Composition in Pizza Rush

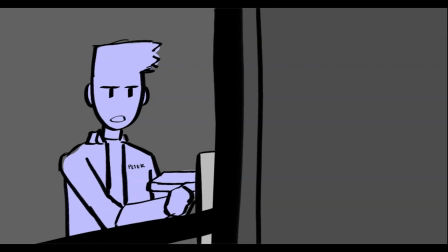3:56 Now this animatic was made with the assumption that it will be shown in a very big screen, so some focus of the audience is sustained in a general area on the screen so that it accommodates for the next cut.
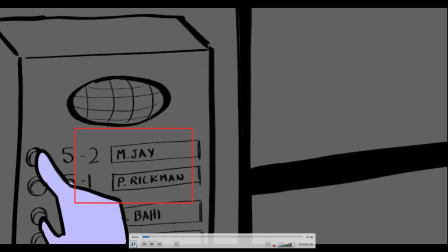4:11 So we have 4 seconds for this first shot. We see the name on his jacket, and then in that general area there are more names after the cut. Now I know this is a little bit sus, but bear with me. I just did this without thinking that it can be a meme, that shape, whatever it is.
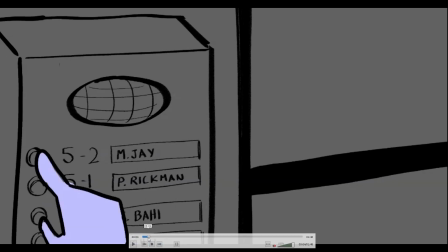4:28 So you can tell the Easter egg that I tried to put here, in which Peter, Spider-Man, pizza time, and then MJ, he's delivering a thing there. So we have this, which is the door again.
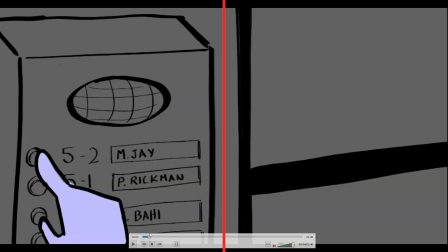4:44 So it's consistent. It gives us a general background or general idea that we're looking at the same thing,
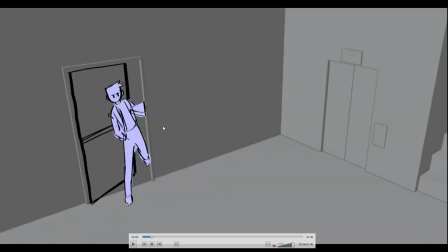4:49 and then the door opens, we cut to that opening, and then him prying into the door.
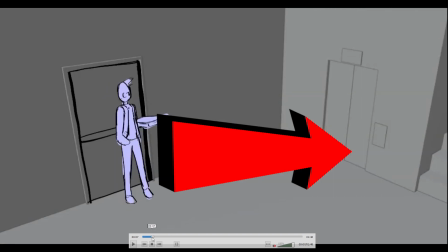4:55 Now he walks from left again. This is the overall theme. that you could easily recognize.
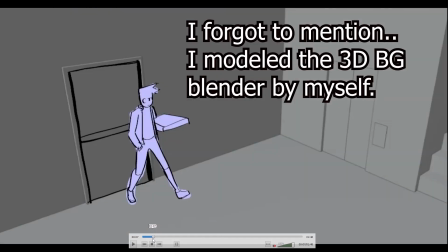5:01 He's the hero. He'll always be in the left side, and he's going towards the right. The thing is that I could make this better by making this smaller. I know he seems like a giant, a really tall guy, but yeah.
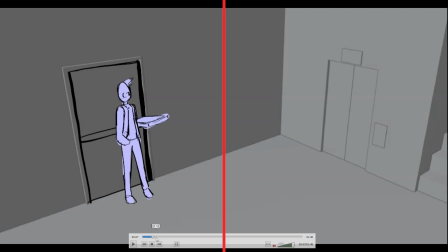5:14 So this corner could be center so that it aligns with this being in the center, somewhat in the center. This being in the center, there's a vertical line in the center, and also here a vertical line in the center.
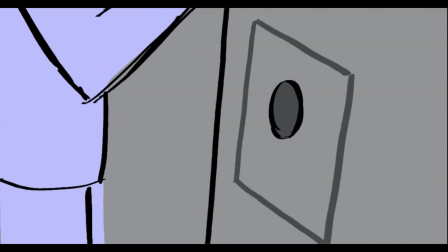5:25 So this is the first sequence. We get introduced to our protagonist. There's not that much. I could maybe add more writing into it, but writing is not my forte, as you can tell, because we were asked to do something we're comfortable with, and I told myself, well, I'm gonna do some action sequence.
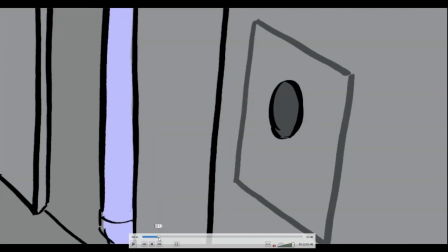5:42 So he walks into the elevator. That's weird. I just jumped into that.
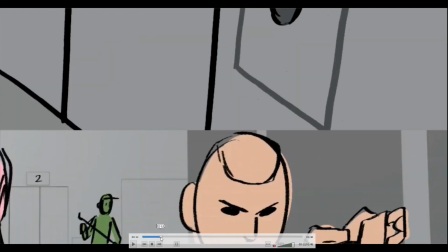5:48 And we get to the next sequence, or the next scene, I guess.
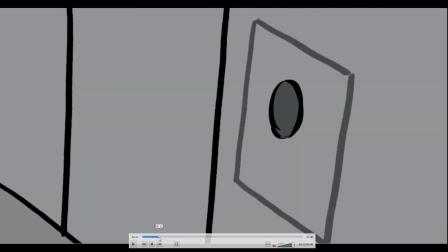5:52 Now, the transition is the elevator going up, not just literally.
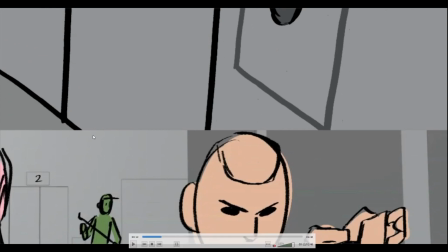5:58 All elevators do go up and down and all that stuff, but also the transition between them, which sliding up the elevator.
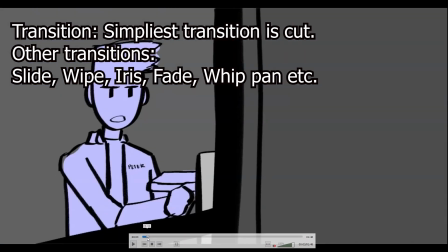6:06 Now there's so many ways you could do just transition. Like here we already have like 4 cuts, 1, 2, 3, 4, right?
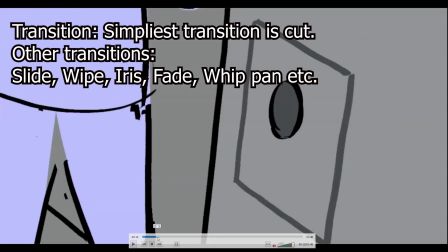6:13 But here is another transition. I think this is the only transition where we get a slide.
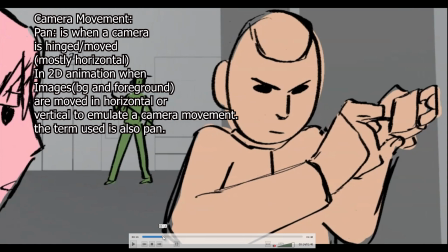6:19 Yeah. So now we get to see this establishing shot where we see a pan and a movement, and we see 3 characters.
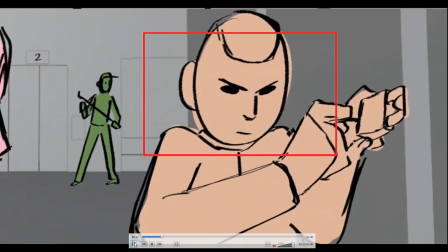6:27 Now first, of course, if we slide down, if you just look at this, you look at the face, you'll see the movement twitching on the hand,
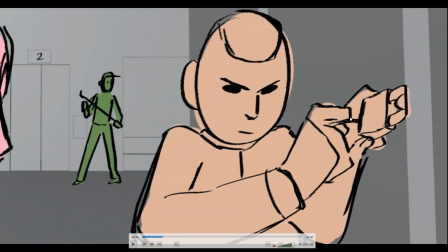6:34 and you'll be able to tell or recognize easily that he's lockpicking or something because it catches your eye. Movement usually grabs your attention. Now, I could make this better by putting him more on the center,
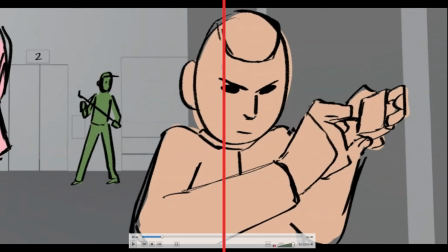6:47 so now we get to focus more on what he is really doing, because now he's like on the right side, shifted on the right side a little bit.
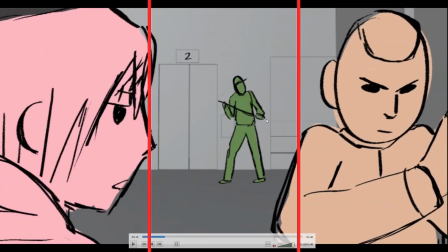6:54 And then this end shot, so there is like 3 elements here: the foreground characters, the background character in which he is a lookout, and then the background itself, which also gives information.
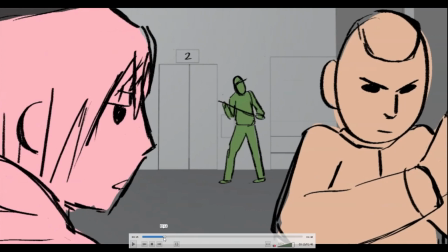7:08 So there's like 2 or 3 information gathered in this establishing shot, in which they're lockpicking, the 2-person in the foreground, the background character, which is the green guy, he is on the lookout, and then we know that they're arriving,
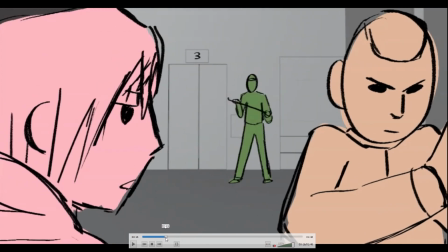7:22 the character that we just saw a while ago. There is a few issue here, which is the character on the left. We'll call him just Red for now. He is side view, side profile. What's better is that if I did him on a 3/4 view in which we see both of his eyes,
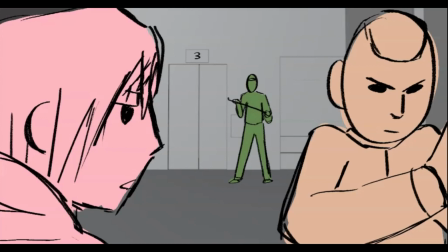7:39 we'd then be able to tell his expression, his face in general. A lot of animation in the industry does this. You go watch SpongeBob or any animation, all their faces are facing the camera or facing us, the audience.
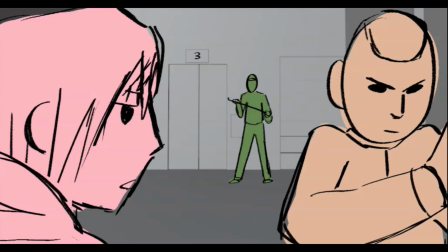7:53 That's because they want us to see their faces, their whole expression, rather than side view. Imagine if SpongeBob is always on the side view.
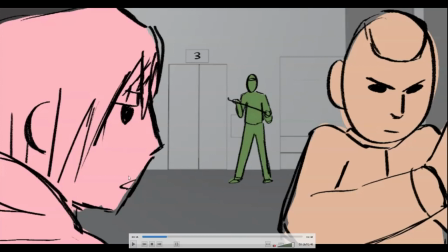8:02 You always see a edge or just the side of a box. That's it.
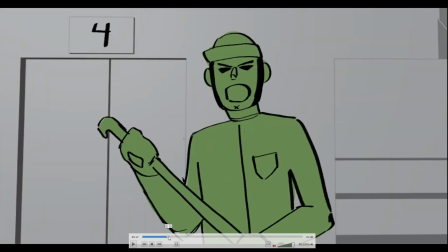8:07 So yeah. So we cut to him, and I don't know if you could tell that, but it's not really that big of a deal.
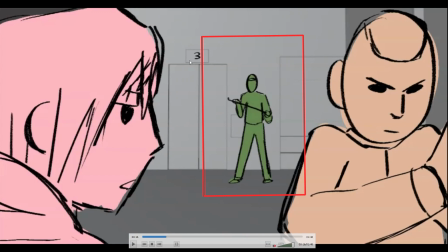8:14 So assuming that your eyes are now on him, or just here in the middle in the general area, because there's not that much happening here. There's not that much movement on the foreground, right? We can only look at their face, and then after that, we've gathered recognition on their face.
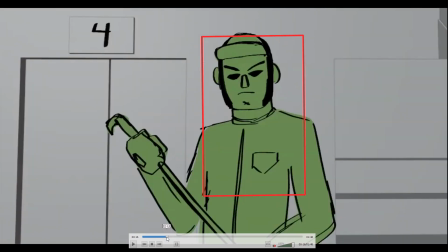8:28 We now go look at him, and then after that, we cut to him. So he is distracted. Of course, in reality, he would be able to hear the elevator arriving, but he is doing a sloppy job as a lookout.
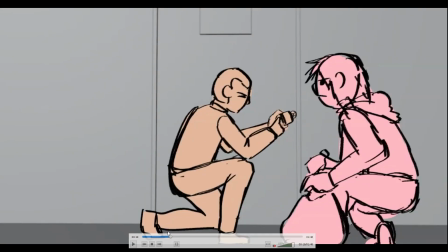8:42 So he is asking them what's taking so long or something. And now we got a new shot of the previous establishing shot. So this gives us a new piece of information of the spatial, I guess the space in between them or whatever that is.
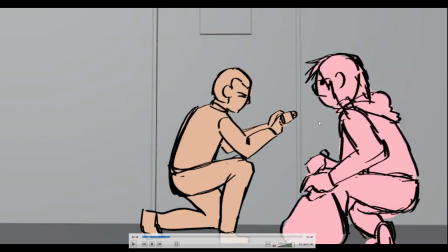8:59 He's still in the side view, and I know I could have done something here, but I did insert in which
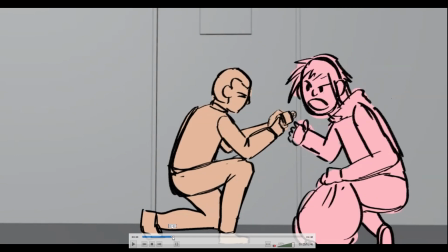9:05 part where he does show some of his face. So he's saying what's taking so long, and then he's answering him that they use a different padlock this time or something like that.
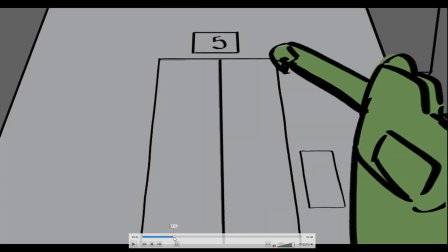9:16 Now we have a entrance from our hero in which he's not on the left side,
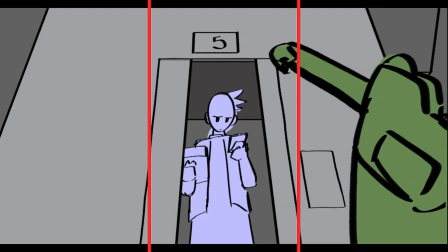9:21 he is in the center, because now he is a grand, the grand entrance. Now I need to explain some few things here because it is somewhat of a what do you call this? recurring theme for all, or not all, but most movie. And you don't notice this because you were not told to,
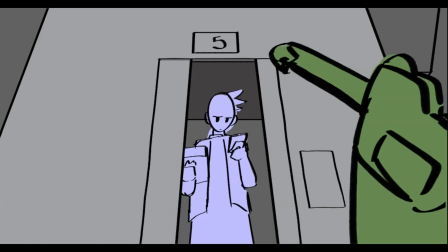9:40 or probably you do if you are taking notice, if you are into film and all that stuff. So usually, when a character is shown in this kind of angle where the camera is looking up to them, it usually gives that character a power, a sense of authority, a
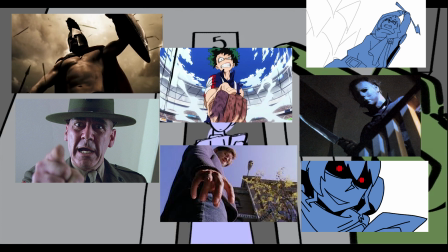9:59 point or focus in which we can tell that, oh, there's about to do something, or it's gonna be grand or something like that.
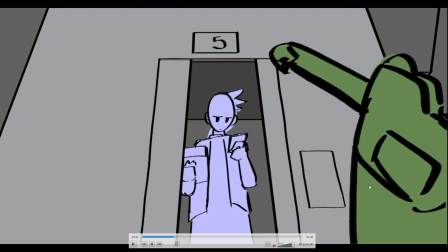10:07 So this is somewhat of a grand entrance.
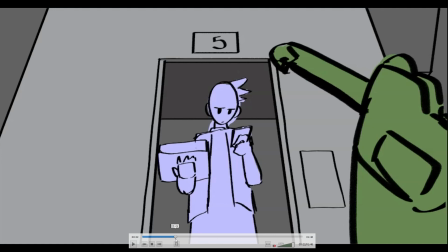10:09 Another thing that I want to mention, just to give a concrete proof of this kind of shots, is that they do it a lot. And I'll give you an example in which they do it a lot in a character, two characters specifically, that argues or fight.
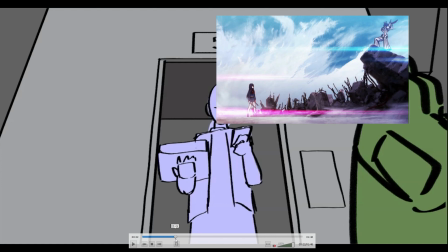10:27 So in Kill la Kill, there's a cliff, or I don't know what it's called,
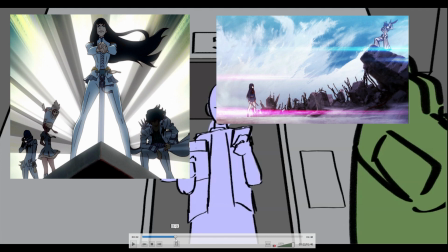10:31 but it's like a building of a school in which Satsuki would look down at Ryuko.
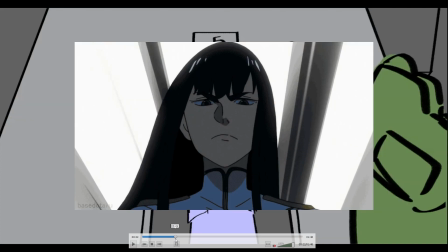10:37 Now Satsuki is, of course, a school president. She has the authority, she has the power, she has the wealth against Ryuko.
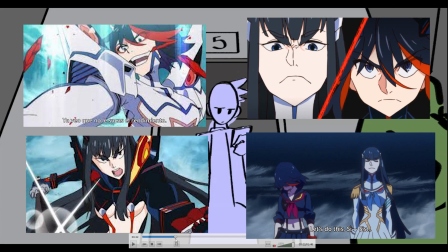10:45 Now Ryuko is the protagonist. There are some instances that I believe in the series or some later episodes where the roles have been flipped.
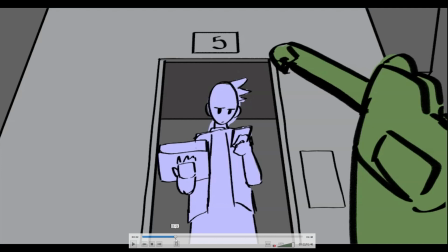10:53 So there is a way to play around this idea. Most of the time, it's always the stair. When two characters are arguing in a stair, there will be instances where we see the character on top and they win the argument of whatever they're talking about.
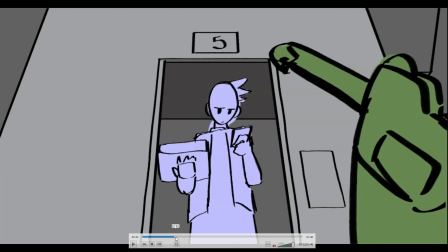11:08 So now that's out of the way, you will probably take notice of that, put it in your mind, or forget about it when you're watching any kind of series, animation, or whatever it is.
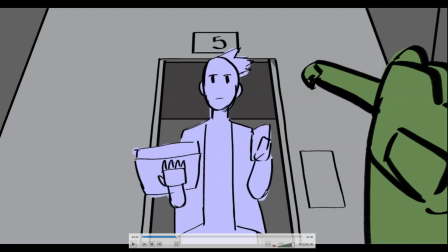11:16 So now he looks down in his phone, he's distracted, he looks up, and then we get to see the whole thing.
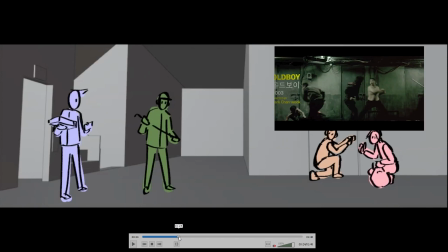11:21 Now this shot in particular is inspired from Old Boy. The reason why that is initially I wanted to do that kind of animation,
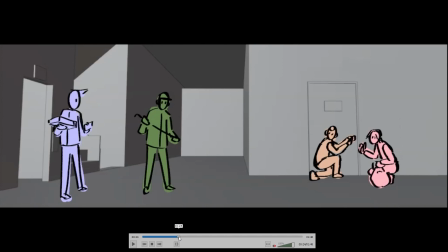11:29 but since it's a storyboard class, I need to also practice my composition and not just do a oneer. Oneer is that it's just one shot, there's no cuts and all that stuff. So yeah, though my teacher actually recognizes and says, hey, do you watch this film?
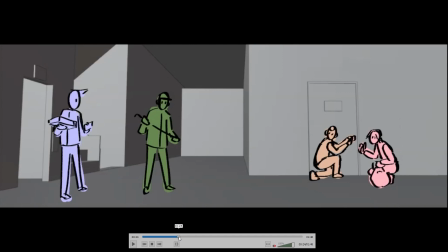11:49 And I said, yeah, that's actually what I wanted to do. And he said, yeah, but just do it for this shot so that we get a general idea of the distance between these characters and what they're about to do and what is actually happening. So this gives us a general idea. And of course, he's on the left side because he's our hero.
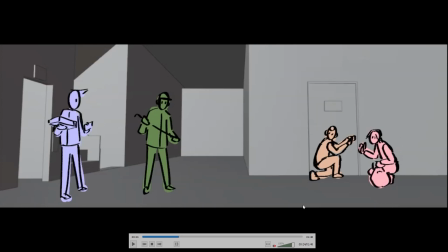12:07 Now we have the green guy here in the middle, so he's closer.